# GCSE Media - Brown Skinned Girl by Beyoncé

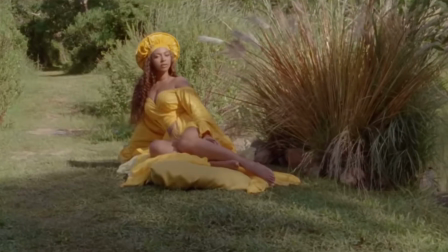245s
It's very African in style, and it kind of celebrating culture and heritage. And Beyoncé is kind of known for including some of this culture within her videos. So this will be familiar to a lot of her fans.
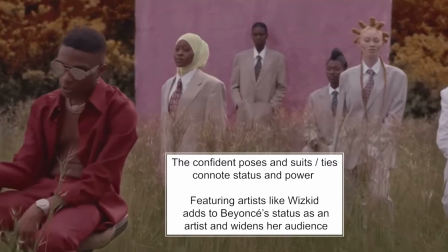257s
We see a range of black people posed in a garden here wearing suits, again connoting status and power and wealth.
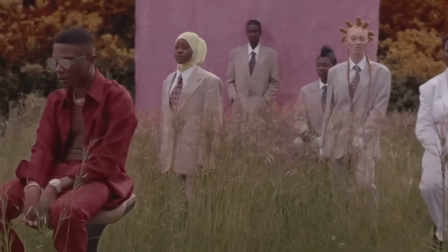266s
And there's diversity of black people here. So for example, you've got people with much paler skin, much darker skin. You've got people wearing headscarves, people wearing braids, people wearing their hair completely natural. So again, that's quite inclusive. We often don't see a wide variety of people from black backgrounds represented in the media. Including these different representations of blackness makes the video feel quite inclusive.
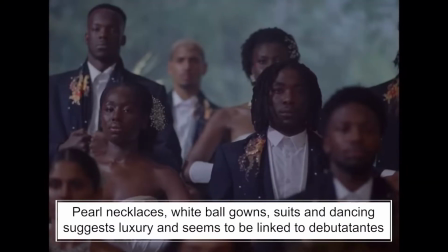294s
We have scenes here that appear to be kind of like a debutante ball. Lots of luxury, scenes of dancing.
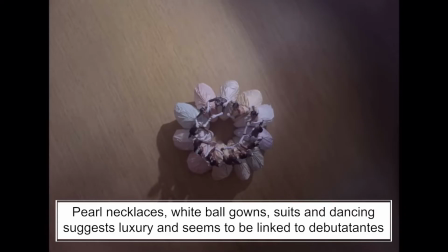301s
We've got pearls around people's necks as well, beautiful costumes.
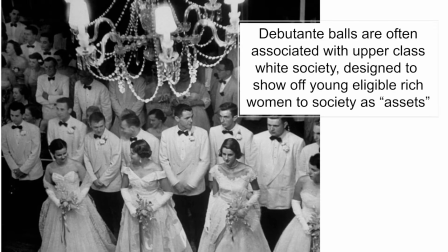306s
Debutante balls are a kind of cultural event which are often associated with upper white classes within America and other countries. And so having a debutante ball here using black actresses, black models, kind of is unconventional and challenges those ideas about debutantes.
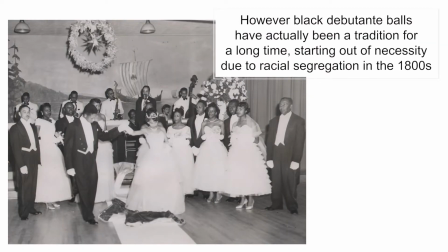326s
However, black debutante balls have actually been quite a big thing ever since the sort of late 1800s.
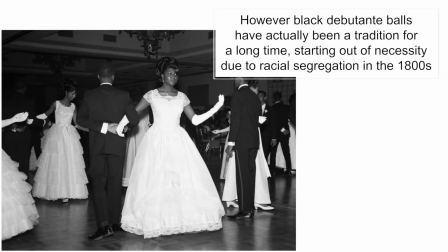333s
Obviously, there was a lot of segregation in society at the time, so there were segregated debutante balls.
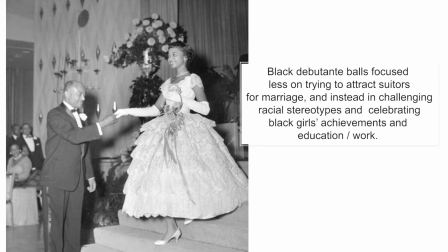339s
But unlike traditional kind of white debutante balls, black debutante balls focused not on the eligibility of women for marriage,
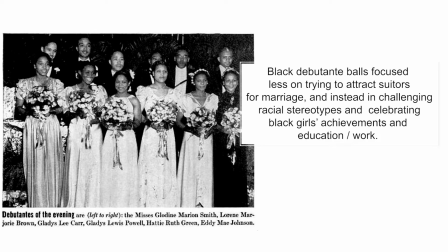347s
but focused on celebrating their successes in things like the world of education and the world of work.
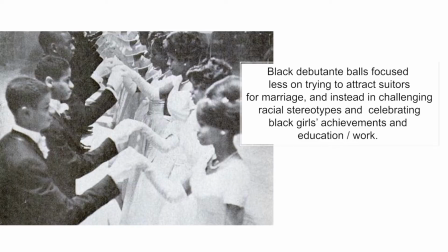353s
So perhaps that's what Beyoncé is trying to do in this video by featuring a black debutante ball.
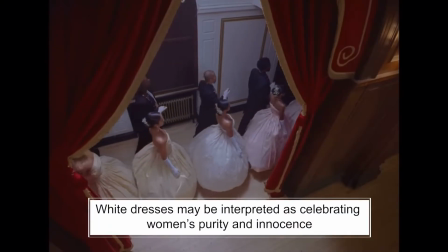359s
The girls are dressed in white, which, if you know anything about things like weddings,
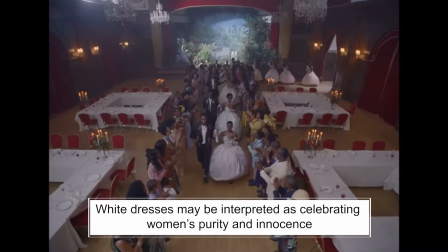364s
christenings, etc., often is associated as a sign of kind of purity and virginity.
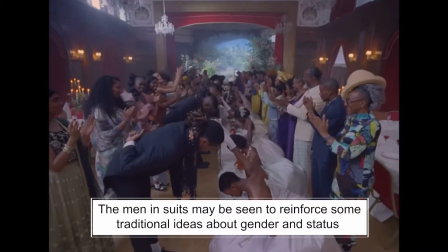369s
And the men are in suits, which connotes, again, quite traditional representations of men being quite powerful and having high status.
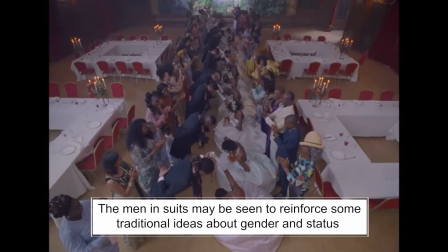376s
So I suppose reasonably traditional gender representations here. Lots of artistic shots, very high fashion.
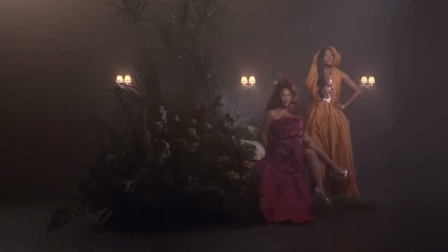384s
It almost seems like kind of art photography here and fashion photography. And again, that appeals a lot to Beyonce's audience. They've come to know her for including these really exciting kind of costumes, hair and makeup within her videos. And it potentially targets a more female audience as well. And this is where there are several intertextual references to real celebrities that make cameo appearances within the video.
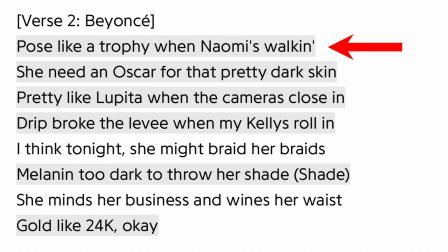408s
So for example, in the lyrics, Beyoncé sings "When Naomi Walks In," and in walks Naomi Campbell, who is an incredibly famous supermodel, kind of started her career in the kind of 1990s and is still one of the most famous supermodels of all time.
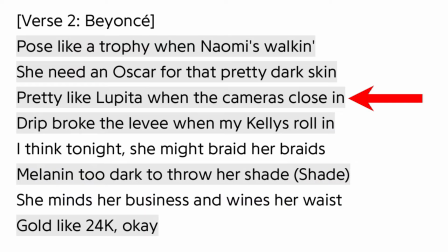423s
Another lyric says "Pretty like Lupita," and in walks Lupita Nyong'o, who's a famous black actress. She's won an Oscar, incredibly popular at the moment within the kind of media industries. So celebrating popular and successful black women.
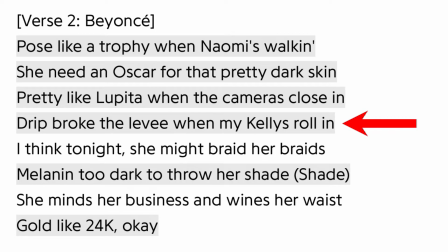440s
Another lyric says "When my Kellys roll in," and in comes Kelly Rowland,
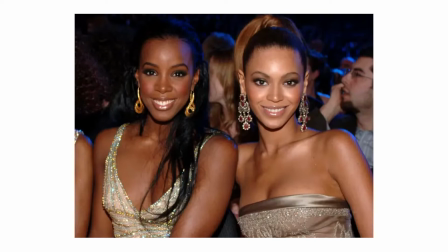445s
who is a singer and was certainly very famous in the 1990s, and she was part of Destiny's Child, which was a band that Beyoncé was in too. So clearly celebrating a range of famous and successful, powerful black women. The song lyrics do make reference to certain elements of race and racial experience and discrimination.
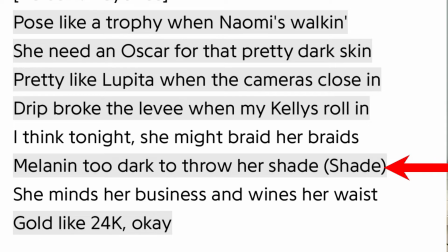466s
So for example, one of the lyrics says, "Melanin too dark to throw her shade," perhaps reflects ideas of colorism, this idea that within the society, certain shades of dark skin have been more widely accepted than others. And if your skin is too dark, then there's often been more discrimination faced. And so kind of reflecting these ideas of racial discrimination and disparities within different racial groups.